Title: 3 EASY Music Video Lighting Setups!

What's good guys? Today in this video we're going to be taking a look at three different music video lighting setups that I think you guys are going to find really helpful and useful.
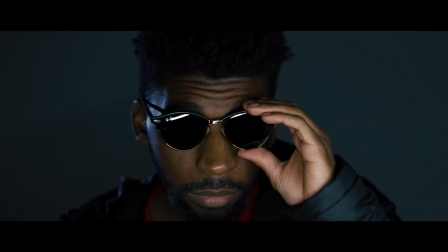(0:06)
These three setups are very simple, very cool, but very effective at the same time. They don't require too many lights and they're not too hard to grasp, so let's just get straight into them. So the first setup that we're going to be taking a look at is only composed of two lights.
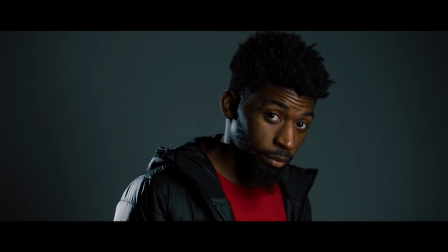(0:18)
A quick note though is you probably want to add another light into the setup if you have a background that's visually pleasing, but since we're just in my garage and we just have a funky little paper backdrop in the background we don't we don't want to highlight we don't want to accent this so just two lights for this setup but if you have a visually pleasing background you might want to add another light into this just to light that so keep that in mind this
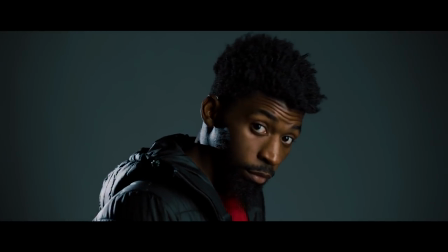(0:38)
setup is very simple and fundamental uh just features one key light and uh hair light kicker light accent light i don't know i've heard so many different names with these lights but uh the first light that we're going to be taking a look at is the key light now for my key light
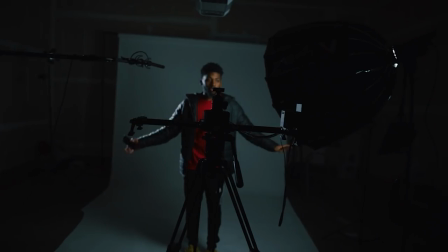(0:51)
the key light is typically the biggest source of light that is highlighting and accenting your subject so for my key light I'm going to be using the 120d with the light dome don't get too caught up in the gear and different lights that I'm using because you can really achieve these looks with any light and a few different modifiers so don't get too caught up in them just take a note of where they are in terms of placement in relation to me the subject in the video I'm using the 120d for my key light though where this is in terms
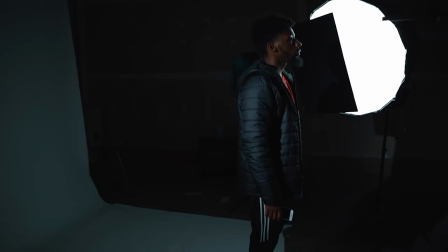(1:16)
of where I am is around a 45 degree angle to my face we need those shadows in the shop we need shadows to as cinematics
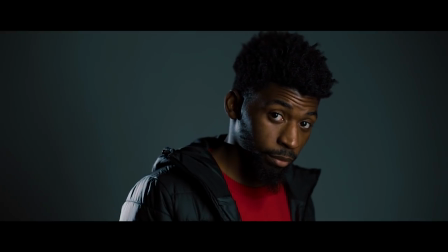(1:22)
you gotta have contrast man you don't want everything to be the same tone so we need a little bit of shadows in this now where the hair light is and the kicker light in terms of the key light is directly diagonal so the hair light and the kicker light is placed just right
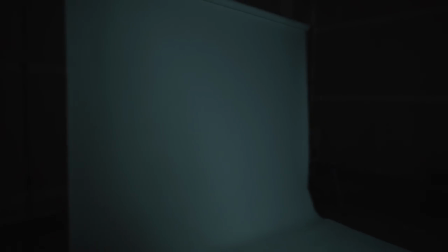(1:34)
over my shoulder my right shoulder and it's just really pointing and aiming at the side of my face just to give it a little bit of detail over
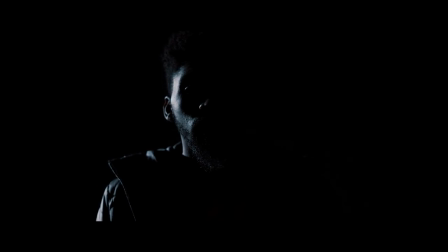(1:39)
there but not too much detail it's just a little bit man it's just highlighting it accents it and it helps separate me from the background
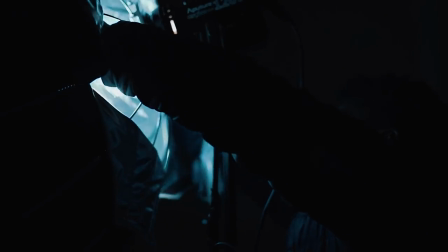(1:45)
so this is a very simple and effective setup and if you want to add in some different colors into the setup as well, it's going to take it to another level. Just get really familiar with what colors work best with each other, blues, oranges, yellows, greens, et cetera, stuff like that, and add those colors into your scene.
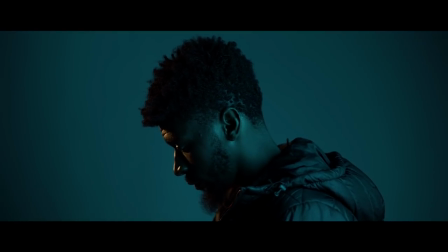(1:58)
Adding color contrast can completely transform a boring simple shot to something that's dynamic and visually pleasing. The second look that we're going to be taking a look at is a little bit more stylistic, and it's going to look best when the subject is wearing shades,
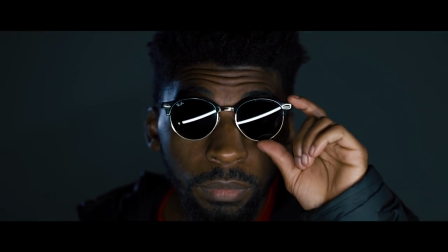(2:10)
just so you can see that tube light that is acting as the key light source for this setup.
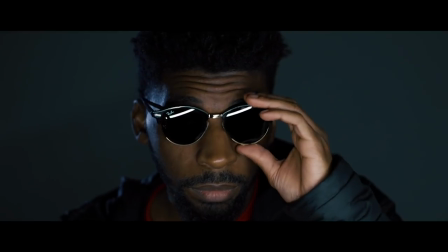(2:15)
Aside from the tube key source, we just have another kicker hair light in the exact same position as it was last time, just placed over the right shoulder aimed at the side of my face.
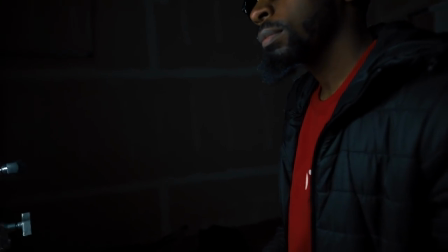(2:22)
Just to give that little bit of detail there, it just always adds a little bit to lighting setups. If you're interested in creating tube lights like these, I actually created a video a few months back where I went in depth and I did the wiring and the purchasing of these lights at Lowe's. They're super cheap, they're super easy to use. So if you're interested in that, just click the info card above, check that video out and go out and create you some tube lights because these are really cool.
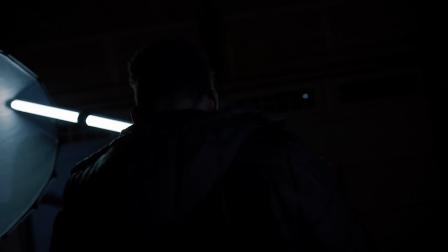(2:44)
So for the tube light, the way that we mounted it was just to a C-stand boom pole.
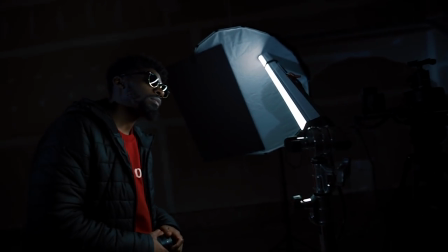(2:47)
So you might need a C-stand or a boom pole for this setup just to mount it out in front of the subject and have it floating like this. The way that we did it though was super simple. We just placed it onto the actual boom pole on the C-stand. Just put it onto the boom pole, wrap a few layers of gaff tape on there and it'll be good.
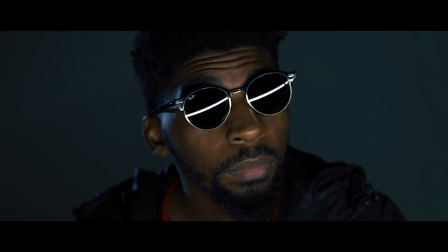(3:02)
It's a light light so it's not going to fall or anything like that. So it'll be good. As far as the hair light, the kicker light, we have that placed over my right shoulder. Just exactly how it was in the previous lighting setup like I said. Very simple. This is really just used to accent that side of my face and just give us some separation between the back. background in me. This lighting setup doesn't look bad without the shades, but the shades are just going to add that extra dynamic to it. You can even add in multiple of these two lights to add in another shape. You can do a triangle. You can do an X. Just get creative with it. Very simple lighting setup though. I just realized I never said what kind of spotlight I was using. The spotlight is also by Aperture. I'm going to leave a link in the description to all the lights, but like I said, just pay attention to where they're located. Don't really, don't really focus too much on the gear. Don't focus on it.